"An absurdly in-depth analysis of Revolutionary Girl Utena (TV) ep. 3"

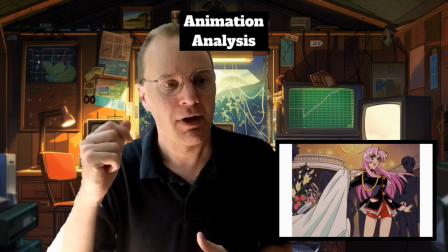(4:21)
It draws your eye and draws you into that and makes you think, ah, movement, action, udna, movement, action, right?
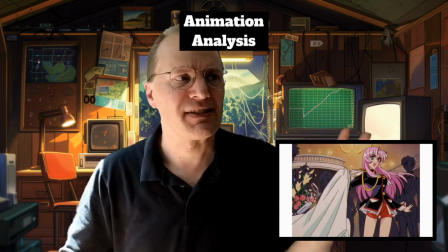(4:28)
The character is doing that. So Ikuhara is not afraid to spend some budget on these moments that
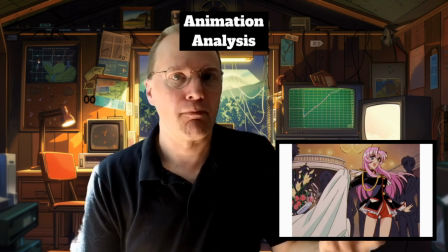(4:36)
reveal drama or melodrama or personality from those characters.
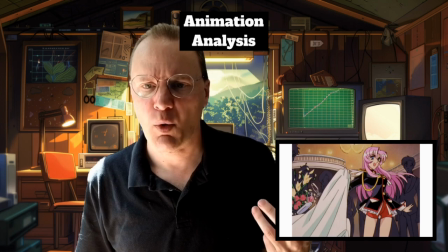(4:43)
That's the second thing. Third thing is the use of high quality, high frame animation for even comedic moments.
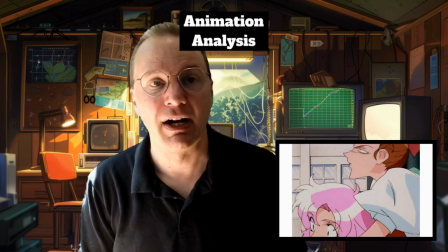(4:49)
You know, when Wakaba jumps on top of Utna, there's often quite a few frames of animation around that.
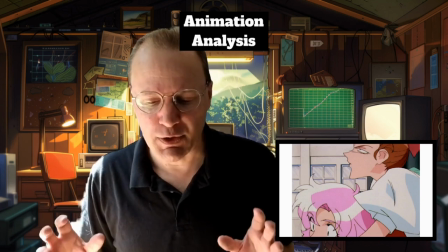(4:55)
Now, again, why would you do that? Well, I think it's because Utna has so much going on the show.
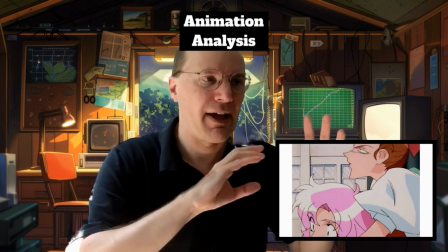(5:01)
You know, there's lots of melodrama and things you're trying to understand and strange secrets and
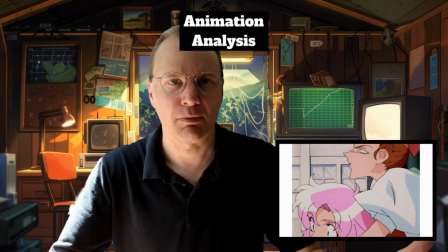(5:07)
mysteries that the audience is trying to understand and the characters are sometimes trying to understand.
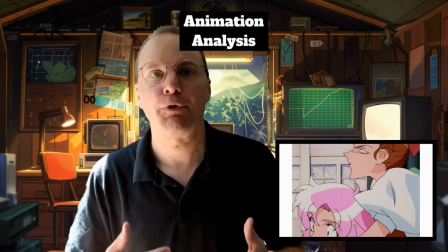(5:13)
And so when we move to comedy, I think it's helpful to really put the comedy in your face, if you will, make it very clear.
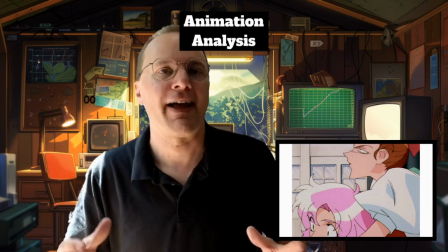(5:21)
Okay, this is a comedic moment. We're kind of transitioning over we can have a light moment in there so that use
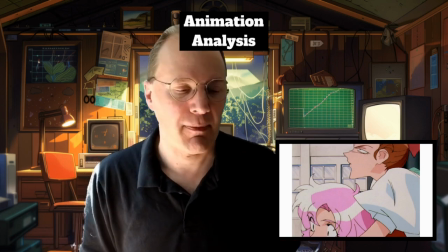(5:28)
of you know higher frame rate animation and these
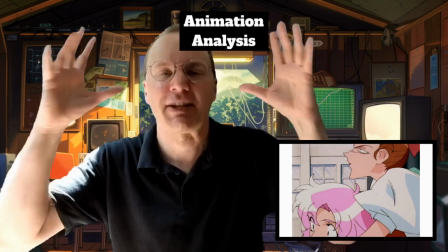(5:33)
strong facial expressions your very comedic facial expressions really helps with that as
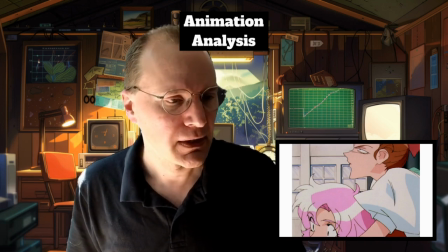(5:38)
well so again I think that that works and helps so that's the third thing these comedic
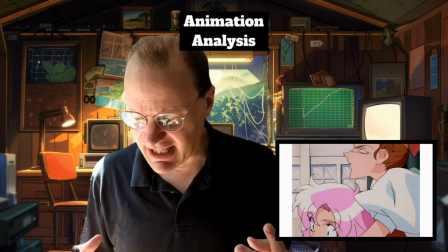(5:44)
moments use quite a lot of high frame animation the fourth thing is the stylized movement and body poses of the characters in Utena.
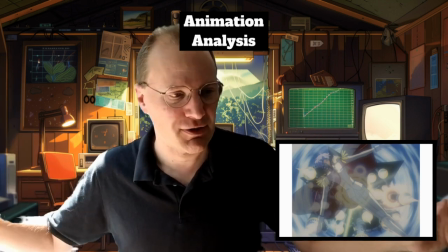(5:53)
In this sequence in episode two, when you see this character descending, that's not a pose people are normally in in reality, right?
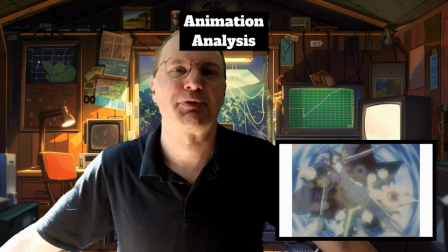(6:02)
It's almost like a T-pose from 3D CGI.
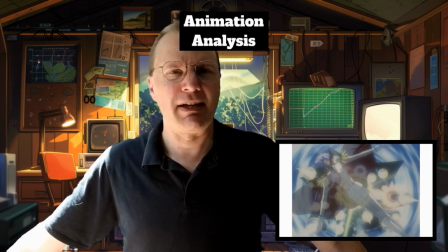(6:07)
But no one stands like this in reality, so why is that?
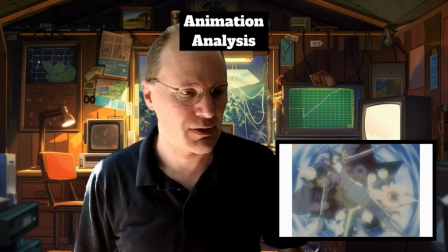(6:11)
And they have to animate this happening, the epaulets and so forth. When he descends even further,
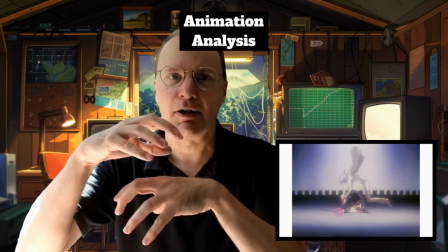(6:18)
you see Utena and this character in this very unnatural pose right look at the arch on Utena's back there
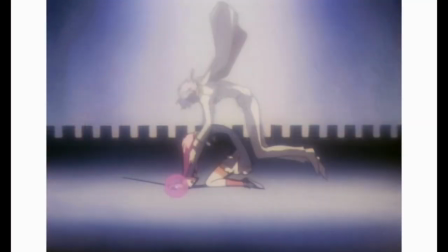(6:26)
no one outside of a contortionist can arch their back that much and then the character above is in again this odd
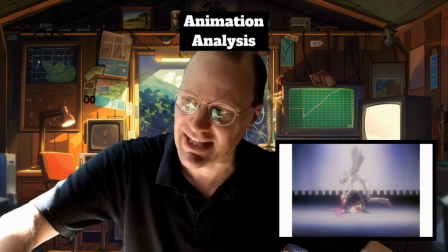(6:37)
pose almost like he's a puppet on a string you know that this hanging down so uh very
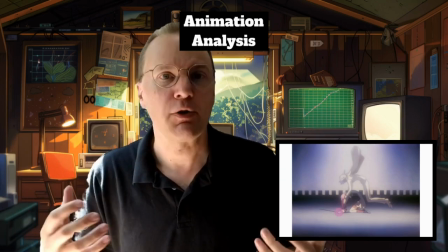(6:43)
uh unusual pose which then i think helps to draw the viewer in and
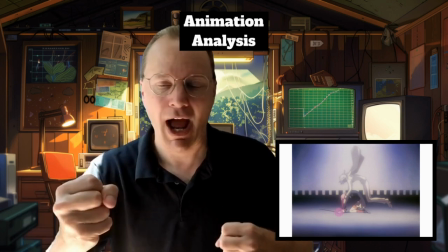(6:49)
then once utna actually grabs the sword you'll see she does this thing where
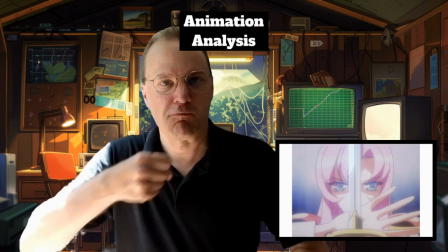(6:55)
she has this um you know she like that
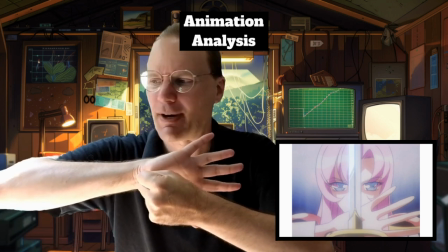(7:01)
i guess behind something like that who does this right who who has their hand like this behind a sword,
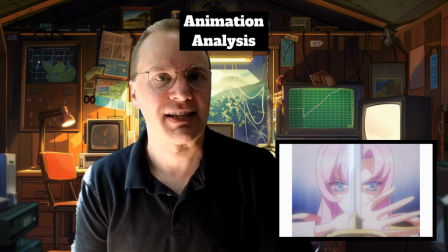(7:08)
but it draws your eye. It's a very visually arresting image and this helps to get across again the the uniqueness of the show.
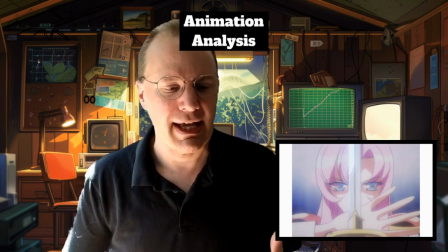(7:20)
Makes it feel a little unreal, almost like it is a high art theater performance.
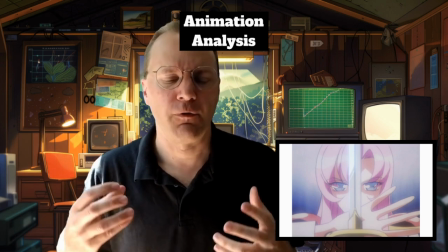(7:24)
You know, something very unusual, very stylized, you know.
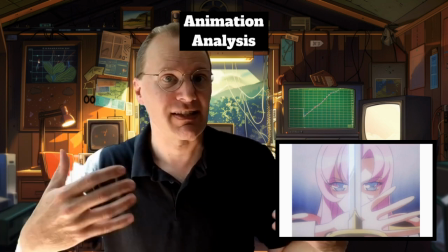(7:32)
So having these poses and this animation that's highly stylized, where characters aren't in standard poses,
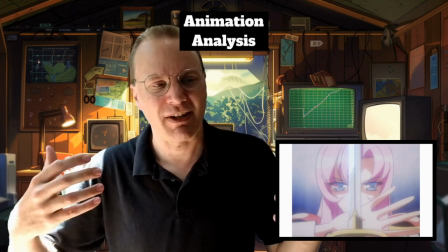(7:39)
helps draw us into the world and make it seem like a very unusual world.
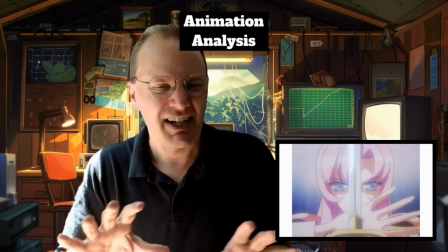(7:44)
Like, this isn't just the normal world. It's maybe a different dimension, it almost feels like.
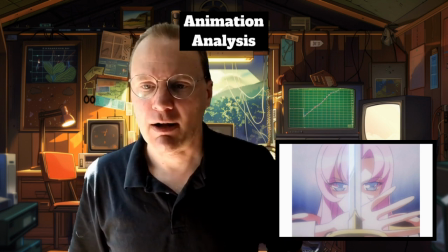(7:49)
And that's supported by the fifth thing I wanted to talk about, which is the character designs themselves.
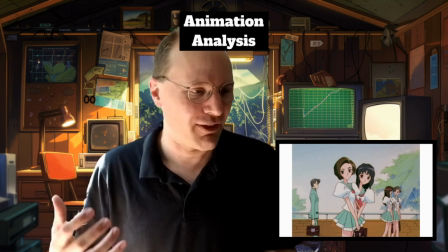(7:55)
Look at how thin these arms are. Look at how long the legs are. Very, very stylized.
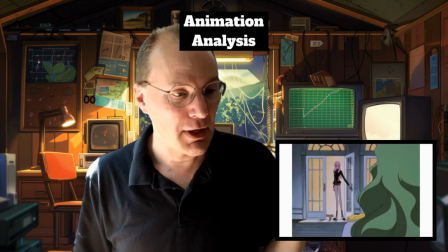(8:01)
These long, elongated necks. Utna here is like 90% legs, pretty much.
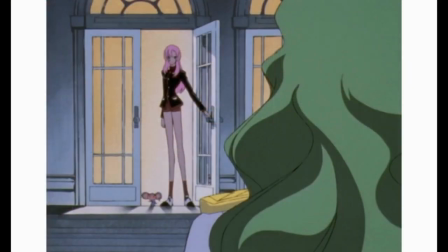(8:08)
I'm, you know,
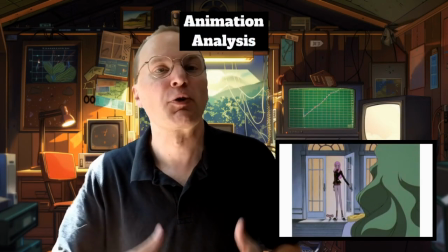(8:10)
overstating for effect, but this is not what you normally see for an anime character design, especially for a middle school girl.